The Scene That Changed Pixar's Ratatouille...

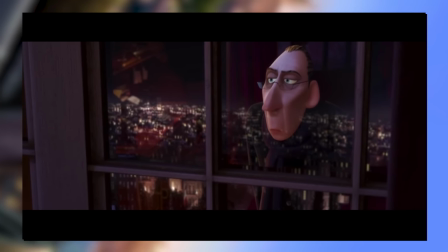And as Ego verbalises his review, we'll be treated to an assortment of him thinking whimsically against his incredibly fitting apartment.
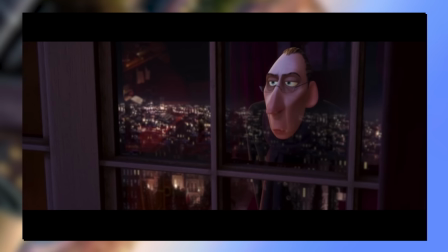High-rising against the cityscape of France, much like his position as a dominant overlord, despite what his words are saying.
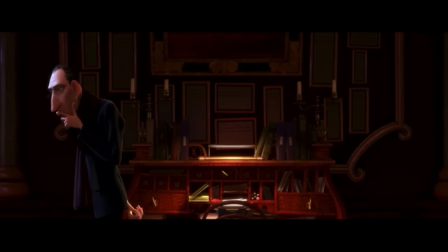We thrive on negative criticism, which is fun to write and to read.
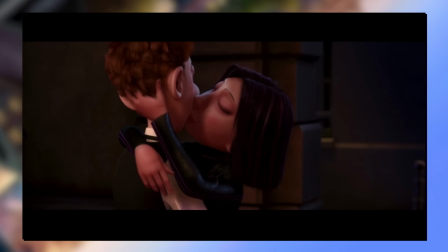Uh, yeah. Forget 2007, this idea still applies now.
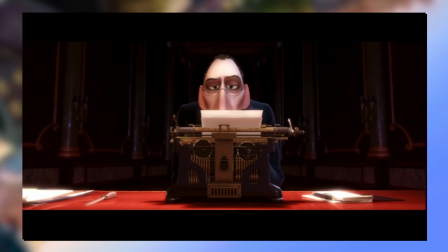I myself have made a whole living off of doing terrible reviews. They are fun to make, and demonstrably, people enjoy seeking them out.
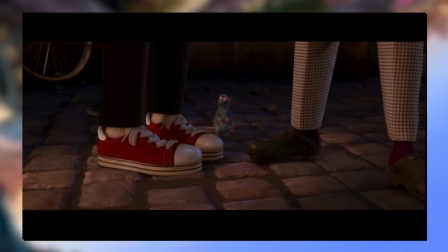Whilst yes, I take very little risk. Anyone can do what we do, and it's probably a good cause for all of our imposter syndromes.
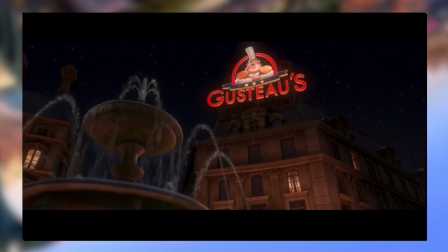In fact, this scene series was my answer to avoiding the cynical rabbit hole of only making the most popular, grumbly content.
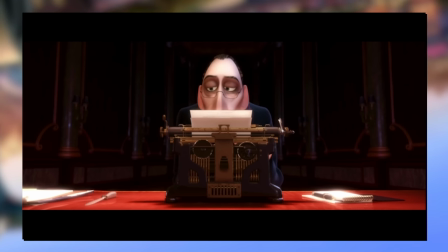I wanted to seek out more of a balance for my own long-term wellbeing.
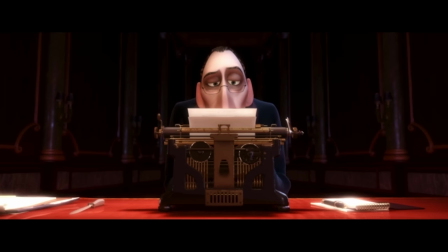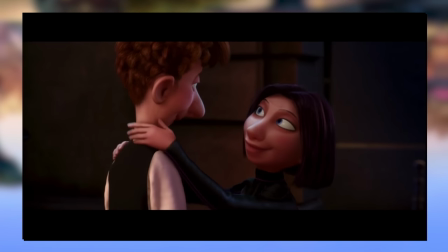Oof. Questioning the entire value of reviews as a whole.
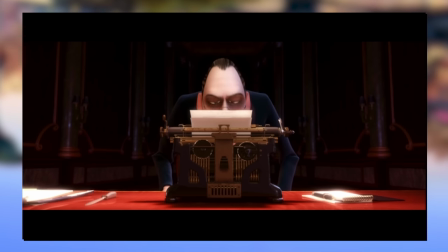A kind of point that's even been addressed recently what with the split of responses to the Super Mario movie.
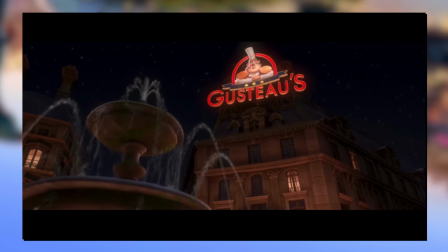If the critics that are faulting a movie are doing so in a way that doesn't match those of the public opinion,
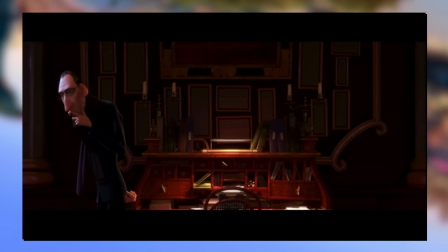then what is their purpose, if not to misguide the people through their blatant out-of-touch-ness?
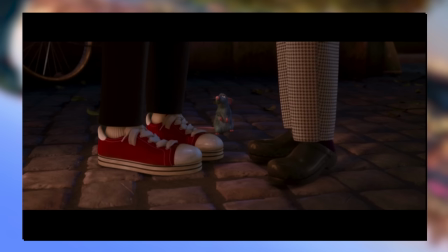If the movie, or in this case the food, brings in so much undeniable joy,
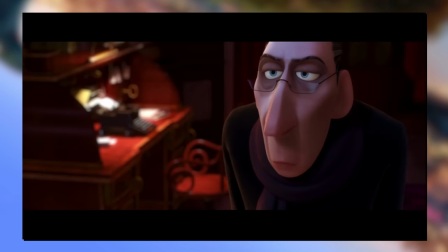what input does some cruel review bring, if it's not even accurate to the audience that is meant to receive it?
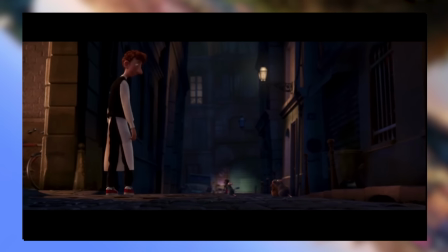Maybe our work has always been useless. Certainly less so than our subjects.
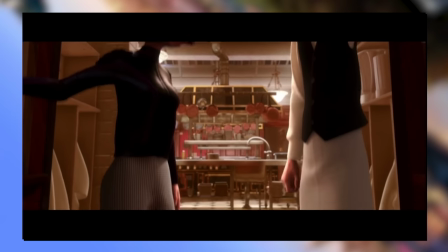Also yes, Ego's typewriter is a skull. Very ominous.
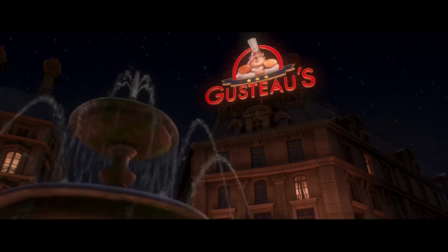There are times when a critic truly risks something, and that is in the defence of the new.
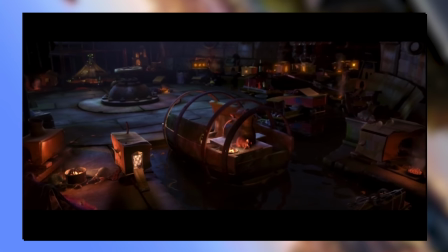Now, cinematically, we switch to the rats. Symbolically focusing on the new subject of course.
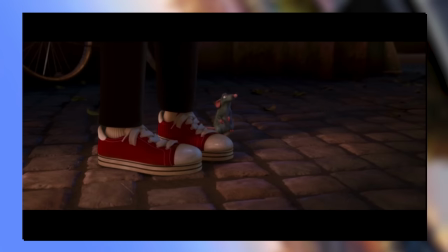With a dialogue-less epilogue for our main characters. But yes, the times a critic may be at risk is when they go against the grain of some sort.
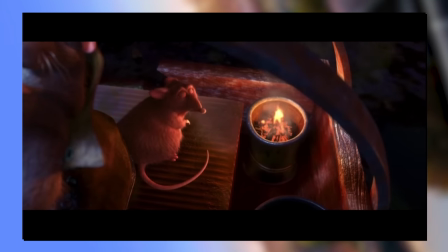Putting banned reviews on a good product, or, more controversially, putting good reviews on a bad.
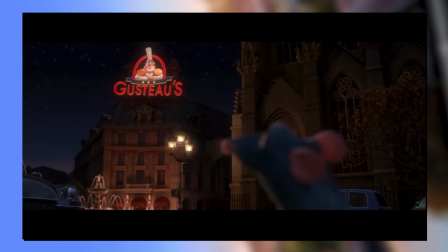Abdicating from their very duty of guiding the public to a certain conclusion.
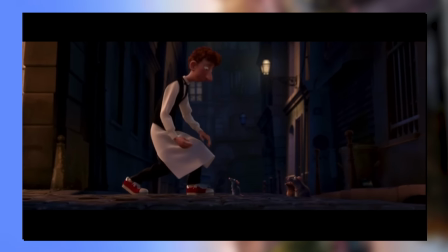I don't recall too much of that happening IRL per se, other than on the full scale of critics mismatching with recent productions,
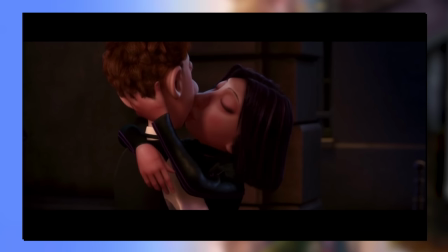but for Ego, it's obviously very targeted.
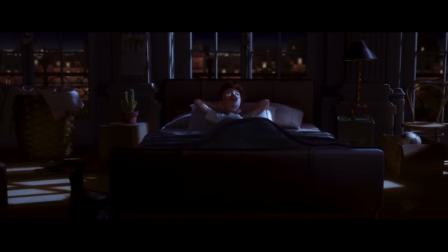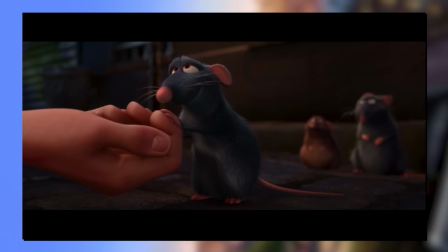Highlighting the final moment our characters get that night, waiting with bated breath to hear the response.
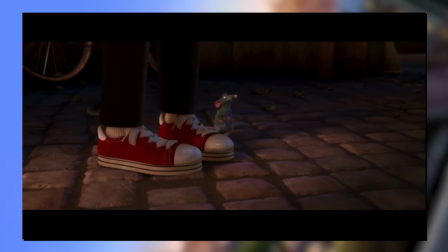With a more clear and nuanced reformatting of Chef Gusteau's motto that anyone can cook.
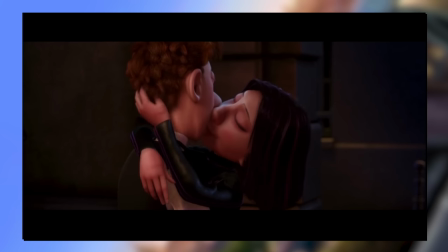And as Ego comes to his glowing clothes, expressing his surprise with unexpectedly more slang language like...
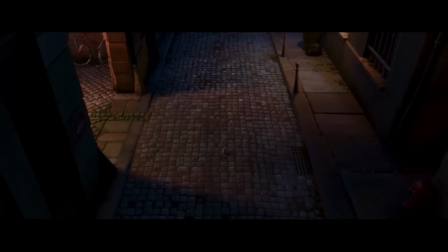They have rocked me to my core.
We finalise our victory with the highest praise one can enunciate.
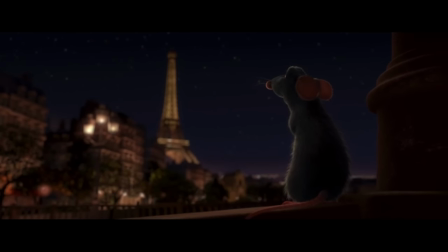The genius now cooking at Gusteau, who is the finest chef in France.
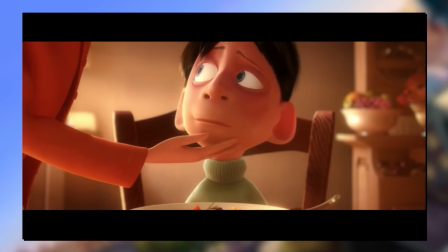Wow. Accompanied with footage of Remy laid back against the beautiful Eiffel Tower, and a warm glowing sunset.
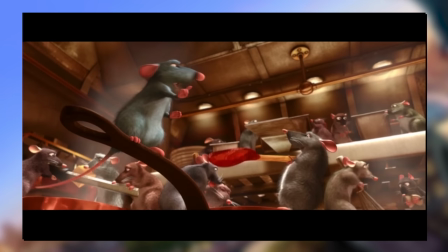The end to this chapter, and a resounding, secure success.
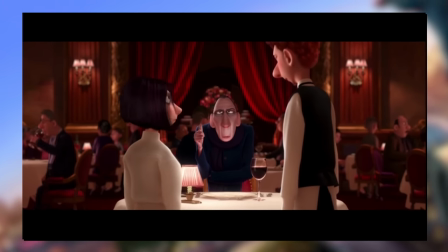That, my esteemed viewers, is the scene that changed Ratatouille.
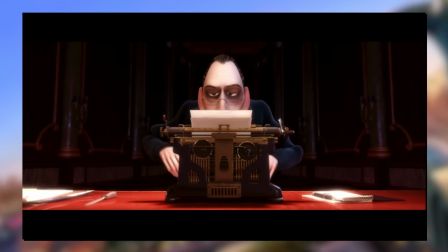It's the key moment we all remember best, with a little topping of some meta-review commentary to boot.
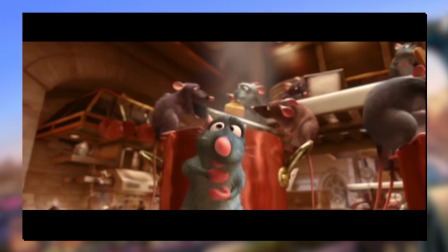An incredible end to an iconic story.
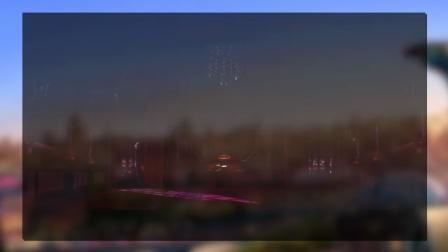But for now, my name's been Daz, you didn't really care, and I'll see you in a little bit.